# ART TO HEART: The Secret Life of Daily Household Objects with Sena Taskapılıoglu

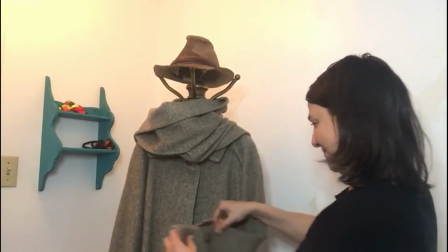(21:04)
If a part of the object doesn't stay where you want it to stay,
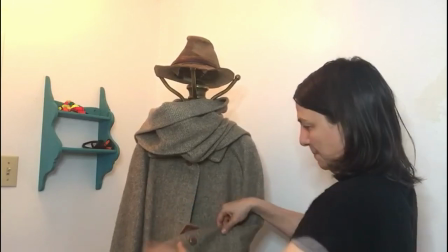(21:08)
you can attach it with a pin or a clip or whatever you find handy.
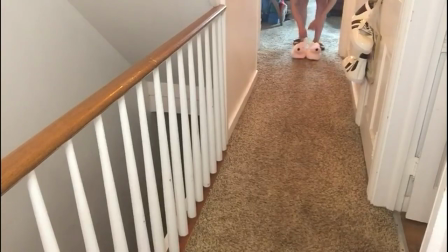(21:15)
If you move the objects in small advancements, they will appear to move slower. and if you move the objects in bigger advancements, they will appear to move faster.
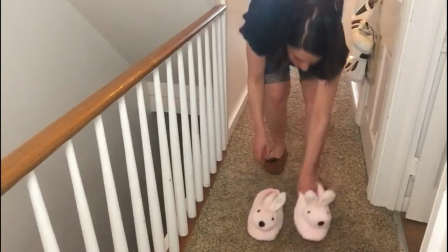(21:31)
Remember the matchbox.
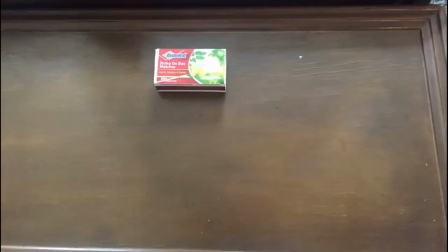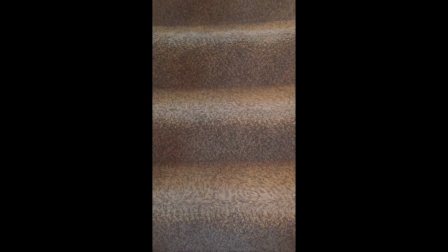(21:42)
You could utilize different aspects of your home to create different effects.
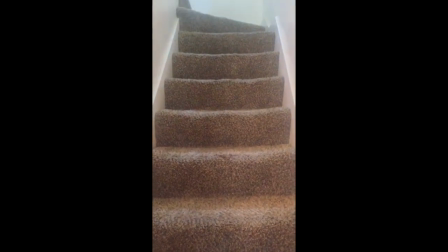(21:47)
Stairs are a perfect example because they allow you to play with the space and the depth.
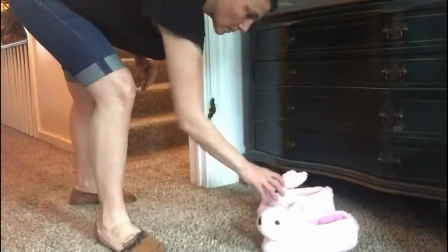(21:55)
In my movie, I put my slippers on the stairs.
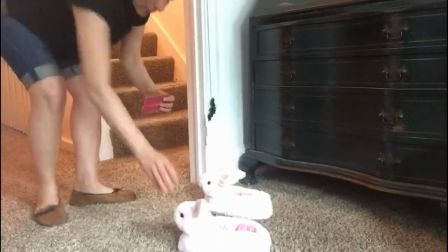(21:59)
From under the drawers to the stairs, I needed to change my camera angle without cutting when the object reached the edge of the frame.
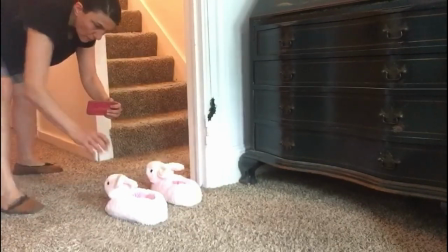(22:09)
To do that, I moved the camera around the sleepers for 4 or 5 shots while they were stationary.
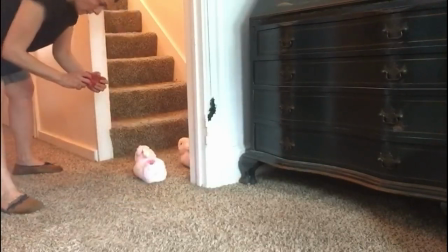(22:17)
This feels like we are following the object. After catching the angle that you need, you can keep moving the object in between the photos.
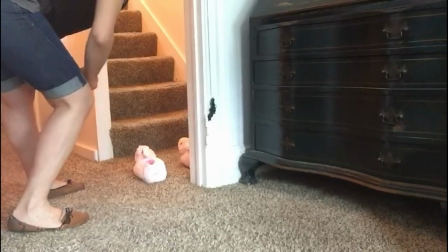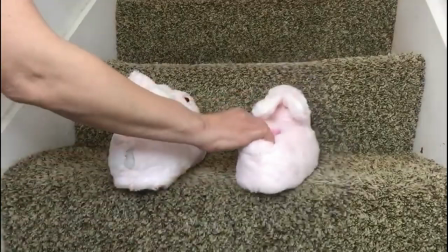(22:32)
When they climb the stairs, I keep the same frame, so they look like they climbed on the screen too.
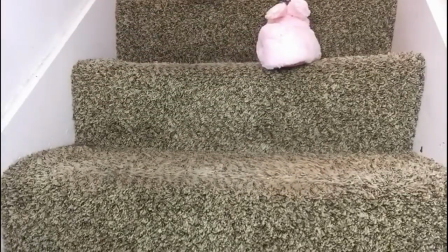(22:40)
It gives the audience a stronger sense of direction. Remember the yoga belt.
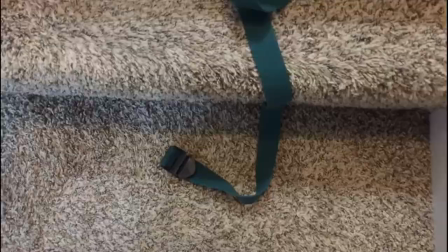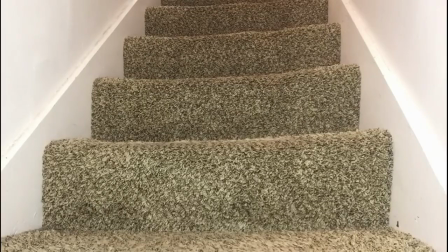(22:54)
When the sleepers leave the frame, I continue to take 4 or 5 more pictures of the empty stairs in order to create a dramatic tension using the element of suspension. After the sleepers go off screen, we don't know what happens to them.
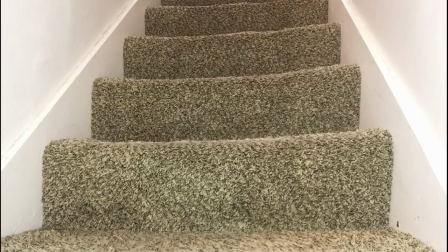(23:13)
I decided to add an incident that highlights trouble out of the frame.
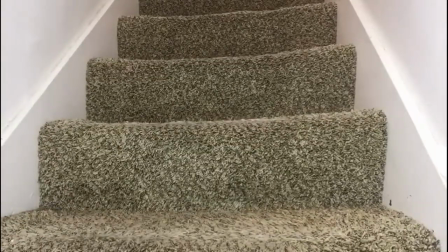(23:20)
This is then represented by the sleepers falling down the stairs. We don't know what exactly happens to cause them to fall down stairs.
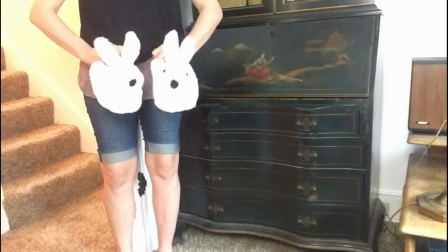(23:30)
Maybe they got pushed by their evil twins or my cat chased them away.
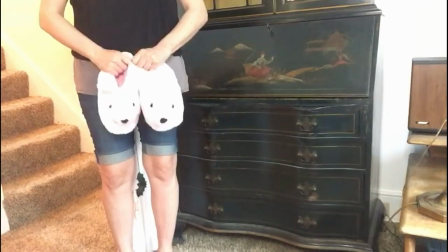(23:36)
That's the beauty of the imagination. I'm leaving it up to the audience to fill in the blanks.
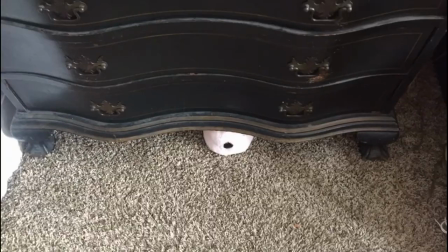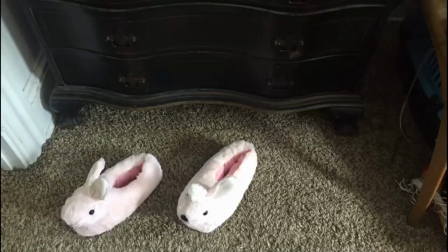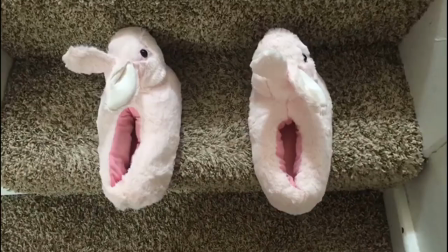(23:55)
Whatever happened at the top of the stairs scared the sleepers.
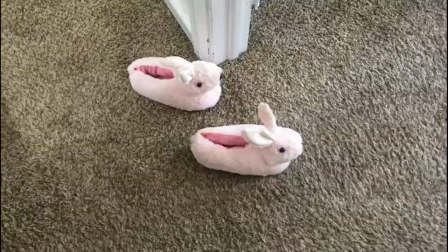(24:00)
Don't forget to take a couple of photos for the reactions so we can tell they are affected.
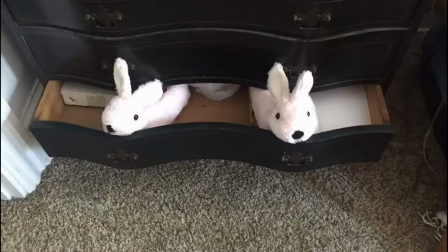(24:08)
They decided to hide in the drawer. I hope they feel safe there. But it means I can never ever find my sleepers again. Or maybe they will just come to me.
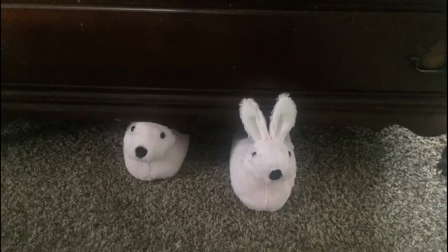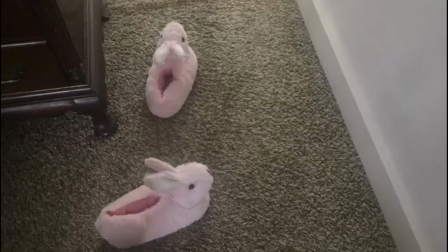(24:32)
Find the story that the object offers instead of trying to impose the story in your head.
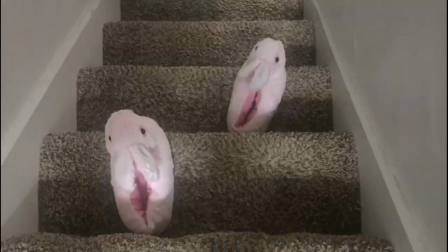(24:39)
That's the most important part. Enjoy making a stop-motion movie.
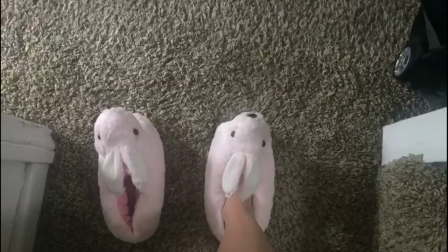(24:46)
Thank you.